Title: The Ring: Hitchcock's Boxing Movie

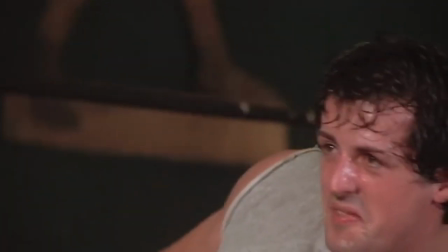0:00 A lot of names are associated with the cinematic boxer. Sylvester Stallone, Michael B. Jordan, Robert De Niro, Alfred Hitchcock?
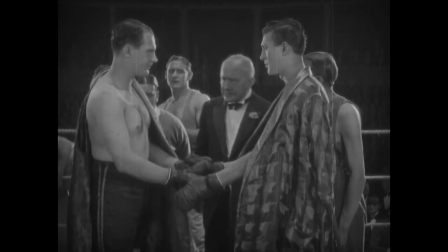0:08 Believe it or not, Hitchcock made a sports drama about men who wear gloves and fight for their loves.
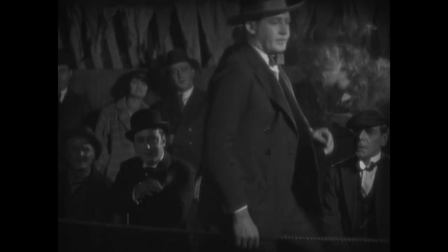0:14 This week, we're here to step into the ring with the master of suspense. I mean, of course, the master of sports.
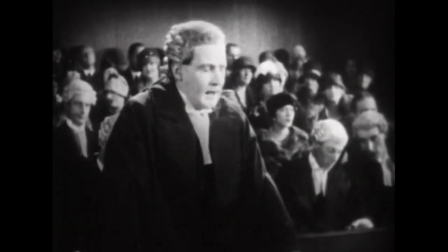0:24 When last we met, we were witness for the prosecution in Hitchcock's half-courtroom drama, half-slowly unraveling melodrama, Easy Virtue.
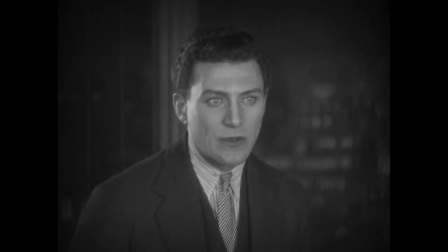0:32 For his follow-up, Hitch switches it up with something that's got comedy, drama, romance, and surprisingly, great action scenes.
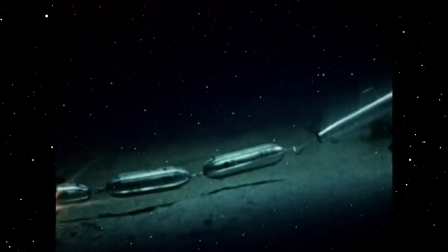0:40 But before we begin, let it be known that the Ceres Wheel is a slowly moving satellite traveling through space in a wacky, wildly bouncy fashion.
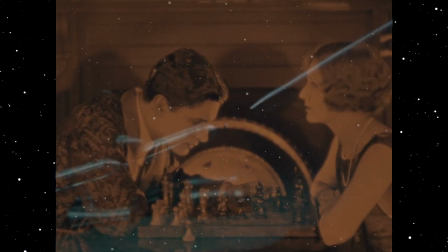0:48 But each bounce is carefully calculated because we're going through Hitch's filmography one by one,
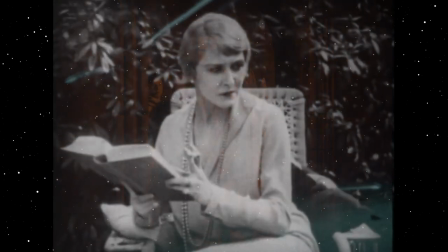0:53 and to get the most out of your carnival ticket, I'd advise viewing each film before watching its corresponding video.
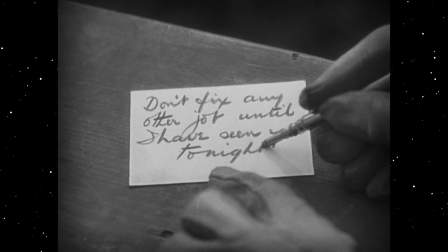1:00 The feature of The Hour is 1927's The Ring, written by Alfred Hitchcock, with some uncredited help from Elliot Stannard.
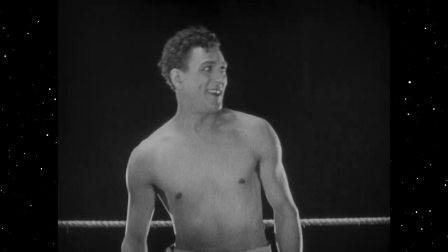1:08 It stars Carl Brisson as One Round Jack, a scrappy carnival boxer head over heels for the carnival's ticket taker.
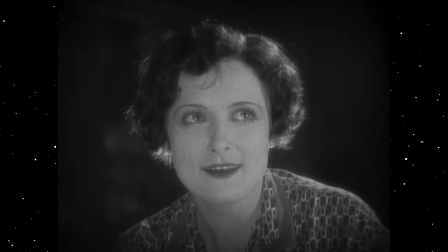1:15 Lillian Hall Davis as Mabel, the carnival's ticket taker, who's head over heels for the carnival's star boxer, until a better option rears his handsome head.
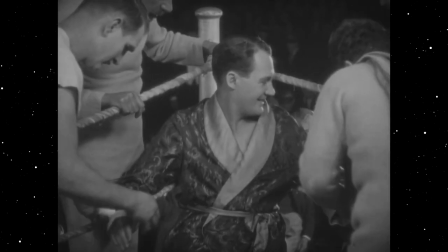1:24 Ian Hunter is Bob, the better option who's also a professional pugilist and Gordon Harker is Jack's trainer,
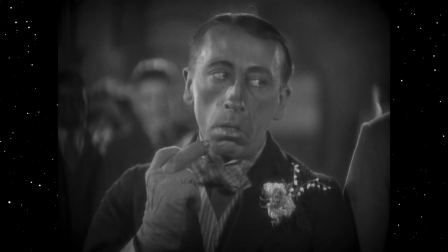1:31 the undeniable comic relief of the film At the outset of the movie,
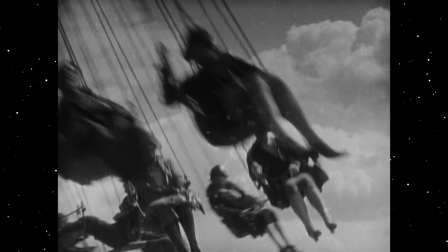1:35 Hitchcock lets us know we're going to have some fun The story begins at an outdoor carnival and Hitch has some whimsical camera setups
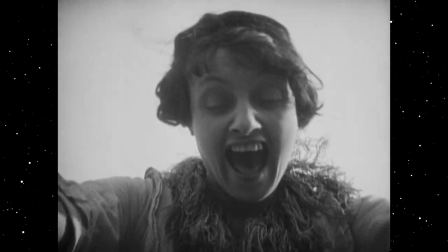1:42 showing a raucous and wild atmosphere Everyone is enjoying themselves,
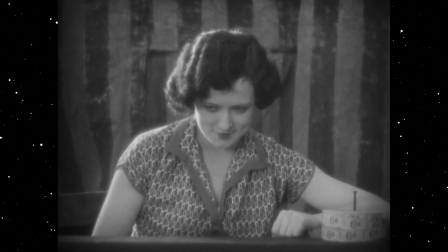1:47 including our main character who spies a beautiful ticket taker across the way and falls in love at
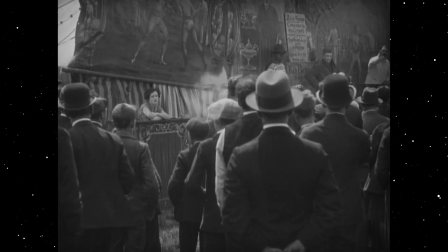1:52 first sight which Hitchcock emphasizes by superimposing Mabel's face over the crowd.
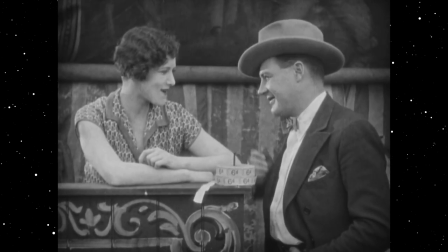1:57 Immediately we're rooting for them as he walks over to her side of the carnival and they flirt with their eyes as a barker is trying to get people inside the boxing tent to watch a fight.
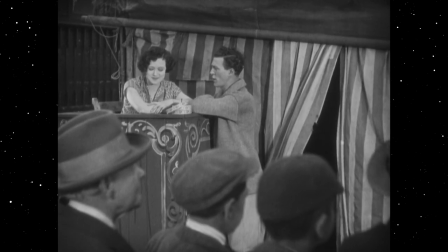2:06 These two crazy kids sure have a romance brewing fit for the... Hang on, who is this guy?
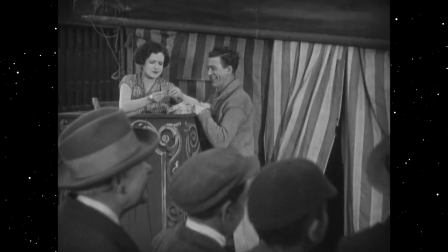2:12 Oh, it's One Round Jack, the actual protagonist of the movie, chatting with his girl. Hitchcock pulls an interesting move here.
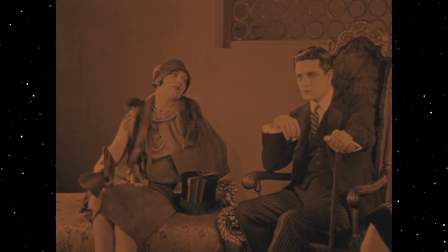2:19 A more classic Hollywood story would see a handsome, wealthy stranger rescue a woman from her ratty, carny boyfriend, and take her to the upper echelons of high society.
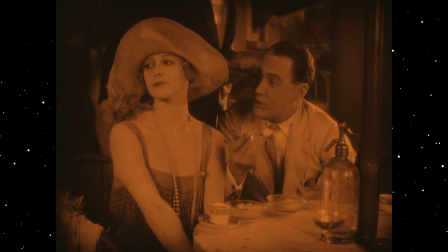2:29 Even a fair number of Hitchcock movies have the viewer's side with rich people over the decidedly unhygienic and disgusting poor.
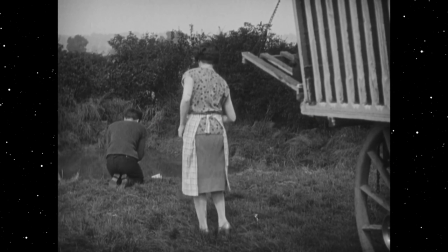2:36 But part of the reason The Ring stands out among Hitch's silent work is that we're meant to sympathize with Jack,
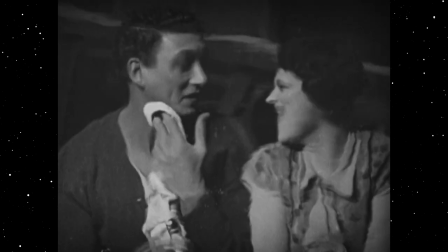2:41 who's admittedly barely scraping by, but he's kind and has Mabel by his side. until Bob,
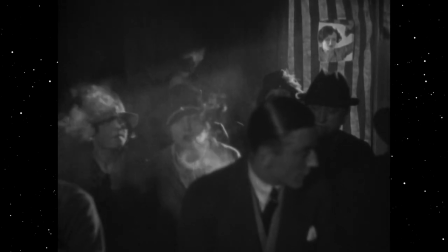2:47 the villain of the piece, picks Mabel out of a crowd to be his own. It's a bit confusing that we see the movie through Bob's eyes first, though.
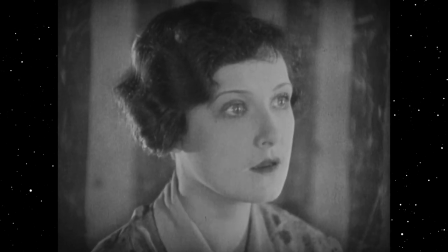2:54 I'd like to take this opportunity to submit my grand cinematic theory I like to call silver screen imprinting.
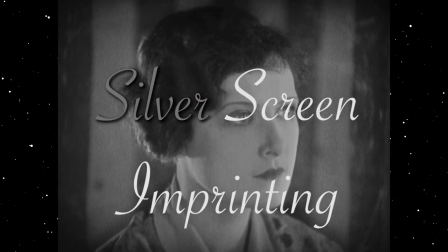3:00 The theory goes like this.
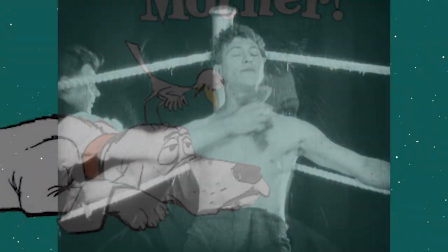3:02 When a movie starts, the audience is desperate to imprint on a protagonist, not unlike that annoying bird who keeps going up to different animals asking if they're his mother.
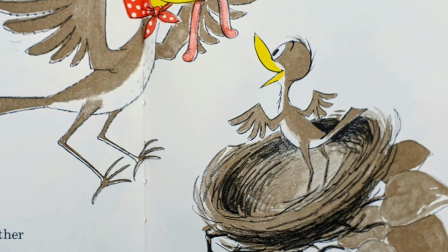3:11 Like The Bird, audiences need to be secure with the knowledge that they can emotionally latch on to someone for the next two hours,
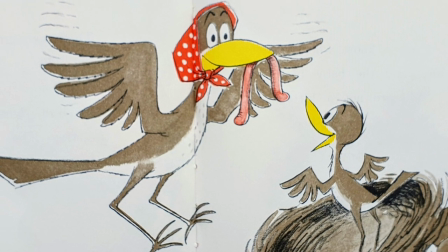3:18 and that a steady stream of yummy worms will be coming their way. A cold open is fine.
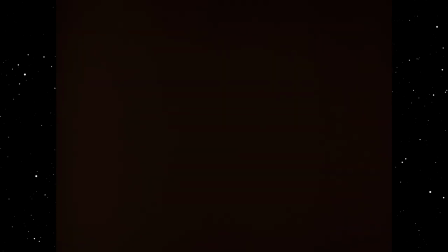3:23 If it's an action movie, the writer might introduce a villain first. Or if it's a science fiction movie, you might get a huge information dump in the form of a text crawl.
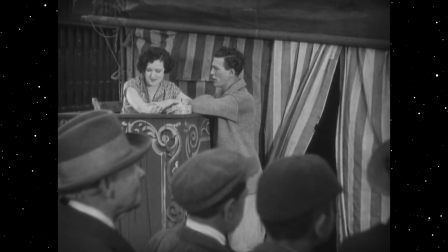3:31 But I argue that it's imperative to quickly let the audience know who they can imprint upon as the lead or leads.
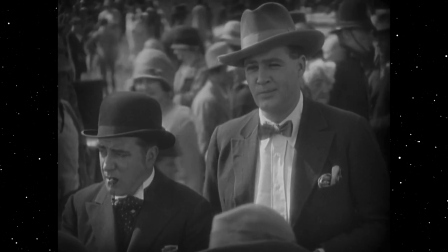3:39 The Ring gives Bob a few minutes of screen time making lovey-dovey eyes at Mabel before Jack shows up,
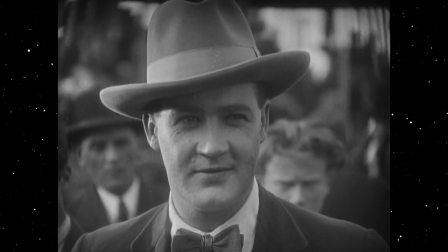3:45 thus letting the audience form a connection with him first.
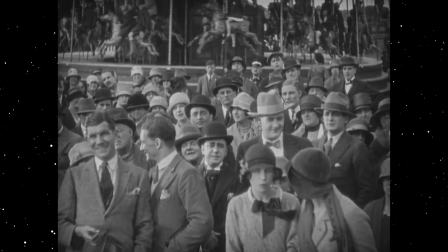3:48 And there is a slim possibility that this is Hitchcock's intention, to make the love triangle at the center of the story more interesting, but I'd argue it's more of a structural mistake.
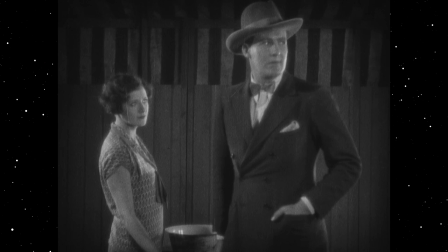3:57 The movie should have opened with Jack and Mabel, and then shown a handsome stranger upset the delicate balance of their relationship.
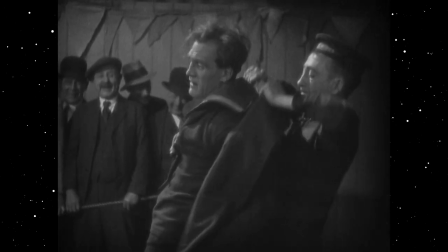4:03 And this is not to pick on Hitchcock.
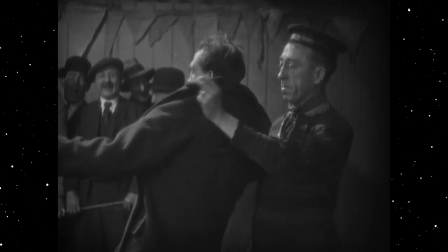4:05 The Ring is overall a wonderful film, but it's a mistake I see a lot of movies make.
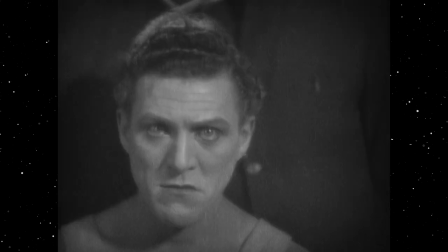4:10 It might not be something you can quite pick up on when you see a story for the first time, but it can leave the audience with the feeling of being lost at sea for the first part of a film.
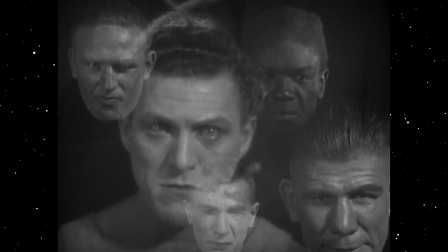4:19 And now I'll stop chattering about grand cinematic theories, but my advice for all the filmmakers out there,
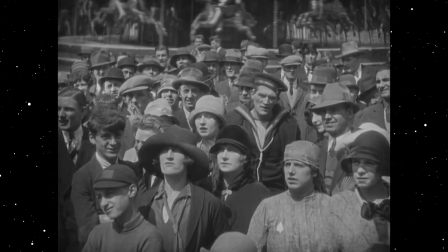4:24 introduce your protagonists early so us audience members know exactly who our mother is.
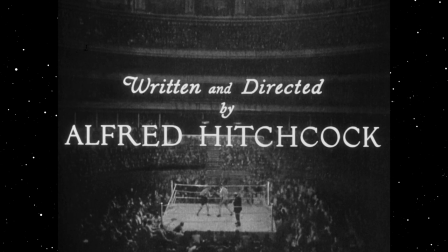4:30 Back to The Ring. Hitchcock came ready to leave his directorial mark. In the excellent book Hitchcock Truffaut, he talks about the film's visual flourishes.
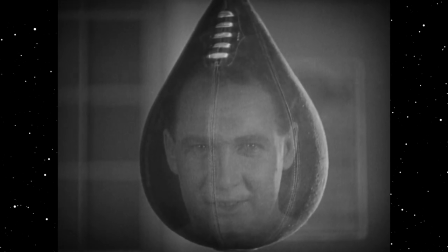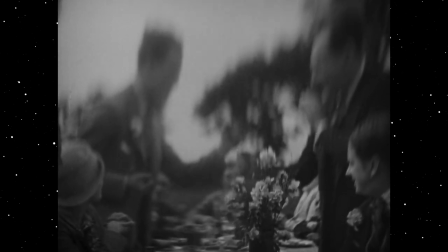4:44 You might say that after The Lodger, The Ring was the next Hitchcock picture.
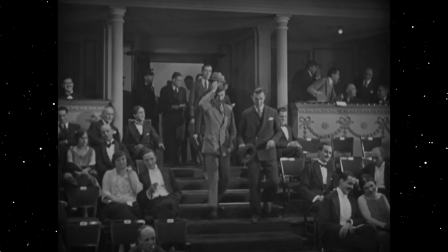4:50 There were all kinds of innovations in it, and I remember that at the premiere, an elaborate montage got a round of applause.
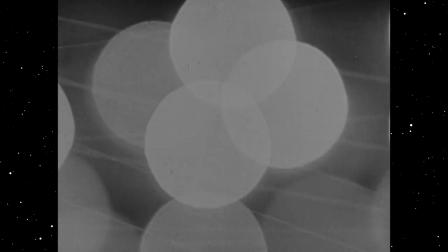4:58 It was the first time that had ever happened to me. There are many things in the picture we wouldn't do today.
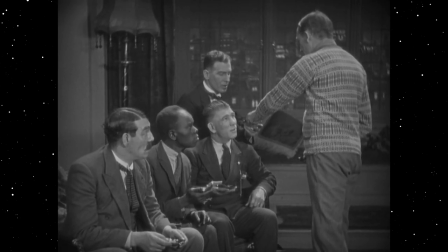5:06 For instance, there was a little party one evening after a boxing match. The champagne is poured out and it is all bubbly. They drink a toast to the heroine and then discover she isn't there.
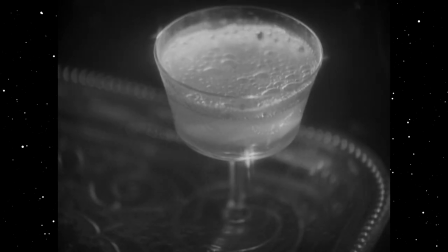5:19 She's out with another man. And so the champagne goes flat. In those days, we were very keen on the little visual touches.
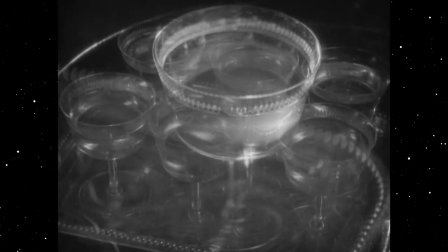5:29 Sometimes so subtle that they weren't even noticed by the public.
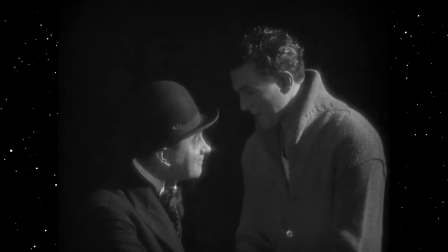5:36 Another visual touch that I enjoyed was the clever crossfade at the beginning of the film between Jack and Bob's manager shaking hands and Bob and Mabel starting their affair.
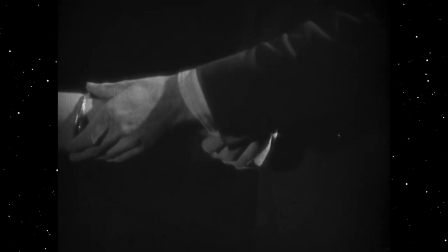5:45 Jack is to be Bob's sparring partner and Mabel his mistress. Bob is seducing both of them with his money.
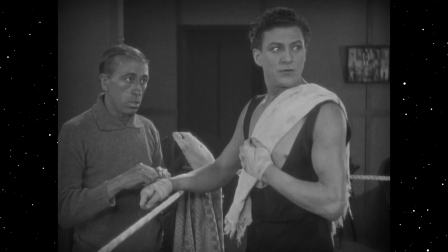5:52 It all leads to a darker part of the film where Jack becomes fed up with the arrangement. He hates that he has to put up with Mabel cheating on him to earn his paycheck.
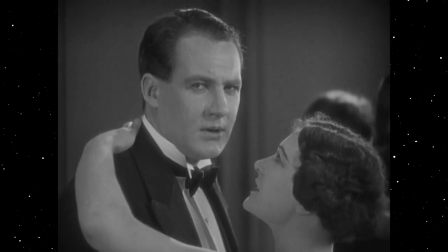6:00 But can he blame Mabel? Bob's a cool guy with lots of money and goes to cool parties where people dance like this!
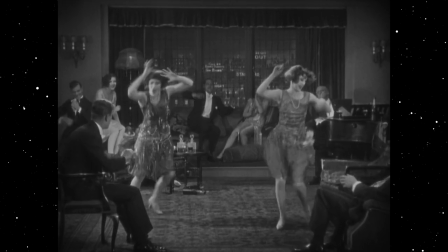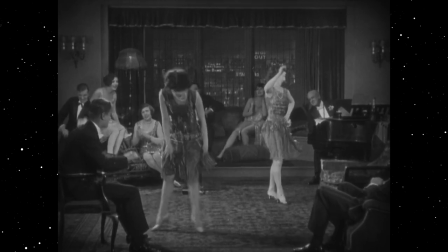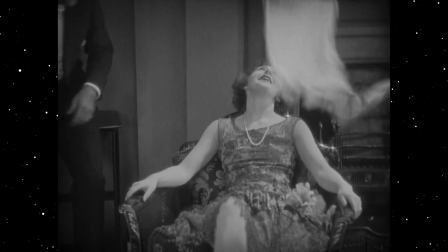6:18 Love the idea of cooling off to the dancers like they're prize fighters in their corner after a round of fighting.
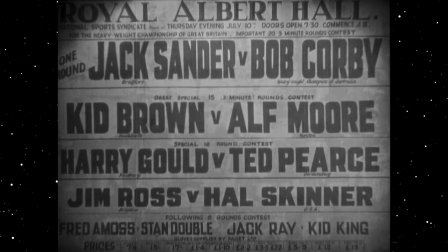6:26 It all leads up to a frankly wonderful finale in the titular ring. Up until the climax, the movie's been pretty spare in depicting boxing.
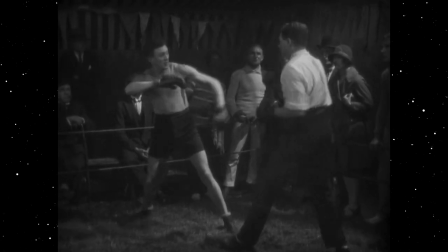6:34 There's the fight at the beginning of the film, of course, but the rest of the movie focused primarily on the emotional relationships of the characters.
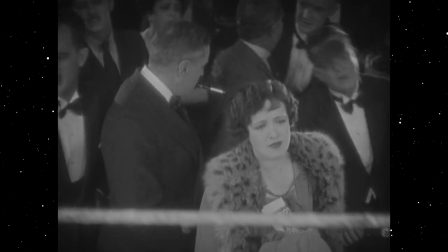6:41 The ending works so well because it's just as emotional as it is brutal. It has a great lead-up.
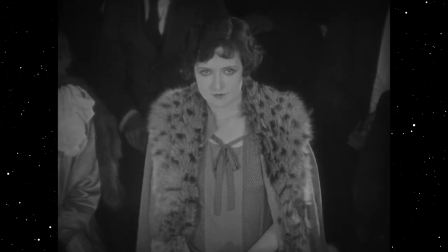6:47 Jack waits, Bob prepares, Mabel watches, and we're off to the races.
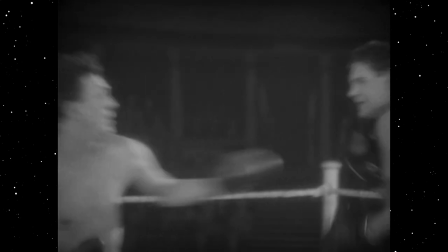6:52 Jack and Bob wail on each other ruthlessly because they know the stakes are much higher than any boxing match they've ever fought before.
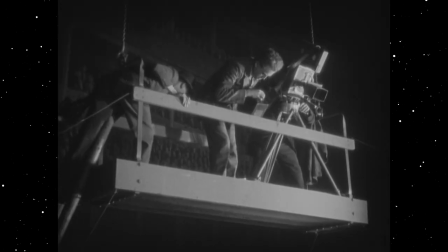6:59 They're fighting for Mabel's heart. The fact that so many other people are watching adds to the drama of the story.
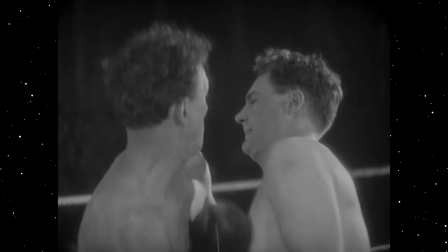7:06 It's also of note how completely different this fight would be depicted in a 2022 remake of The Ring. Jack and Bob are in shape, absolutely, but they look like normal people, which I think lets the audience empathize with the character's pain a little bit more.
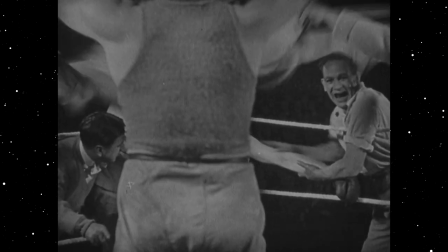7:20 A modern version of the story would see two hulked-out brutes going after each other, which is harder to relate to.
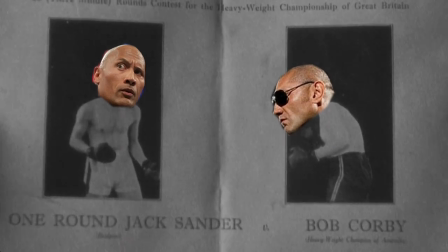7:26 Jack and Bob, played by The Rock and Batista, if you will. Not as emotionally satisfying.
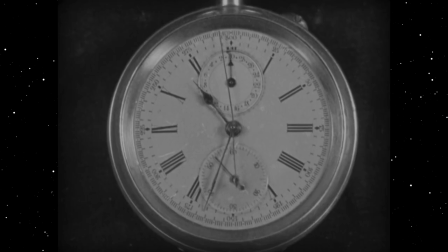7:32 But the way Hitchcock stages the fight is electric. It goes on and on, and he never stops adding in his clever visual touches.
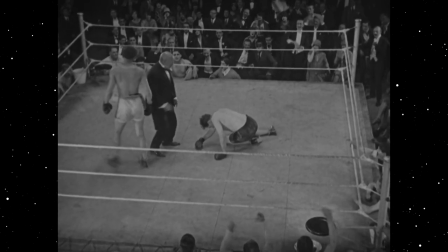7:39 In an incredibly cathartic ending, Jack wins the match, but only after Mabel is stated resolutely that she's in his corner.
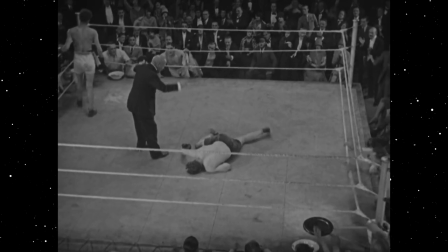7:47 And then the film ends with, why not, Bob alone in his locker room.
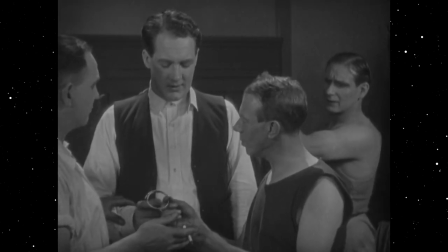7:51 One of his trainers found the gold bangle that he seduced Mabel with, left unceremoniously at the ringside.
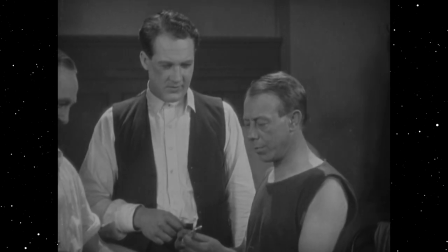7:57 I suppose it makes sense that we end the film with Bob since we started the film with Bob, but if you ask me, simply too much Bob.
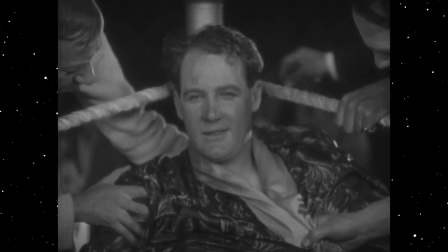8:05 He's a great villain, but the story should have ended a few seconds earlier with Jack and Mabel reunited.
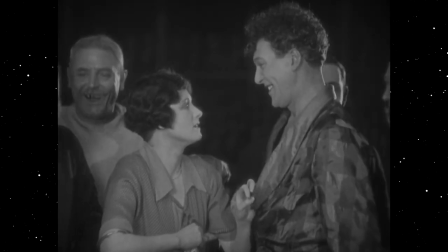8:10 Overall though, high marks for Hitchcock's trip to the ring.